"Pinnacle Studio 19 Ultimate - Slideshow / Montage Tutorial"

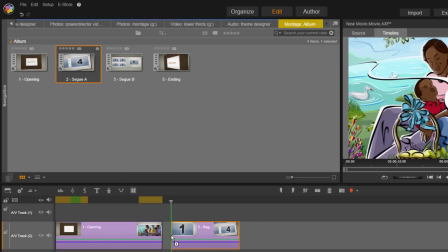And I'm going to drag some more items.
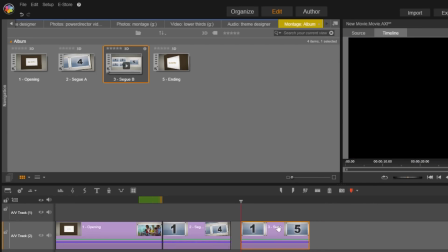I'm just going to drag them all in.
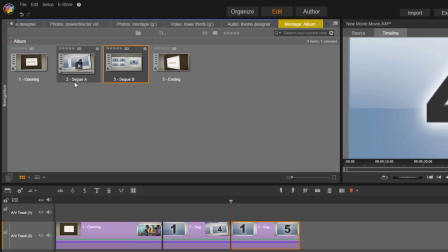Now, I started off with the opening, and then I did a segue, another segue, and then an ending. I want to have them all in order in the timeline so that it looks pretty.
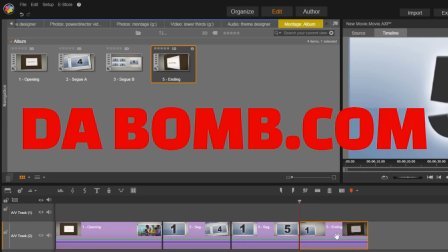Because I want my slideshow to be thebomb.com, okay?
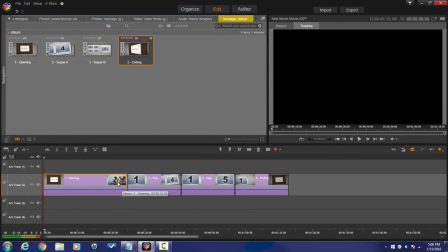So remember how I ended off this one segment. I had this photo at the end.
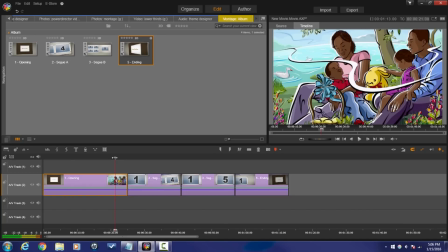So now that I have another segment stepping up, if I move my playhead from the first segment to the second,
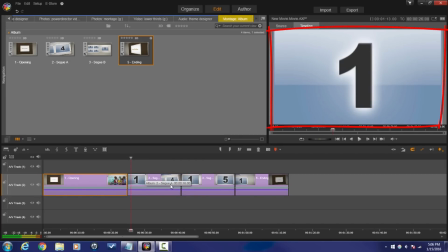you'll see that the second segment starts with a full screen picture as well, and then it transitions into other stuff.
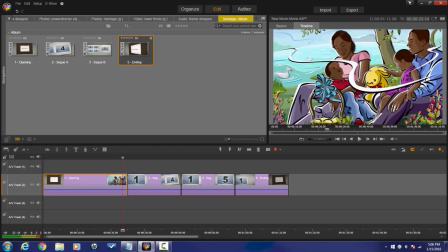So I want the same picture so that when it goes from this segment to the next one, it looks smooth.
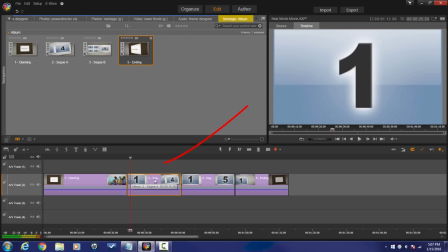So I'm going to double click this one to open it.
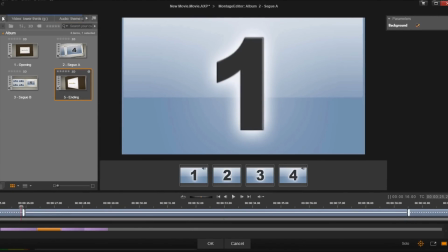I'm going to go back to the tab that has the photos in it.
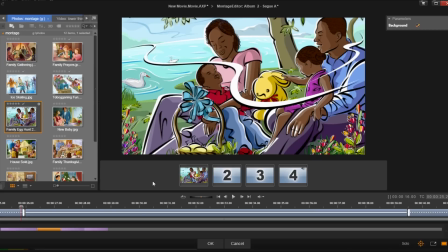And then you see here this photo, I'm dragging it into number one so that my transition between these two segments looks smooth. Got all my photos in once again.
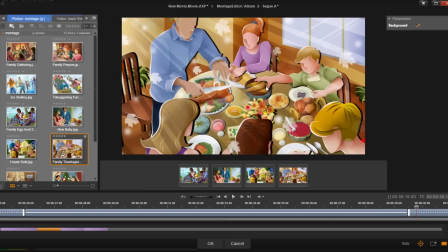I want to keep an eye on what my last photo is so I can match it up with the next segment. I'm going to click OK.
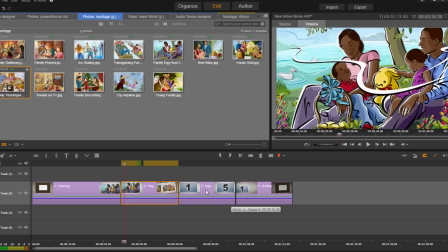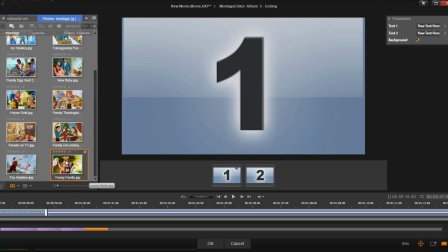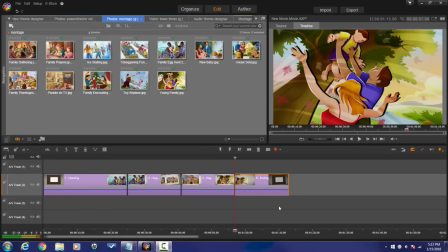So now that we're done adding all of the photos in, let's add a little ambiance by adding a little bit of music to this.
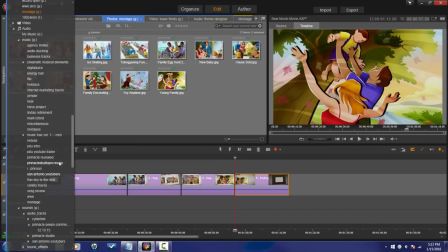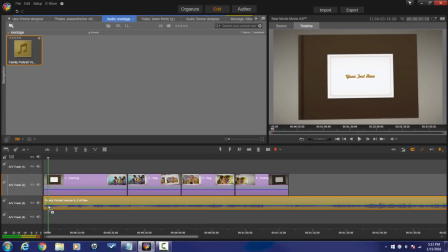I'm just going to drag this down into the timeline. And then, you know, trim it, do all the other good, delicious stuff.
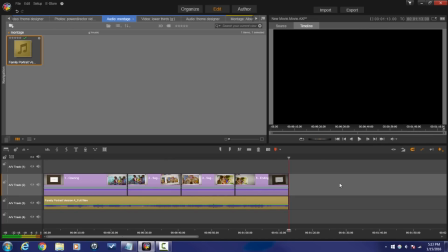And, you know, move on with life. So let's go ahead and take a look at what the montage looks like.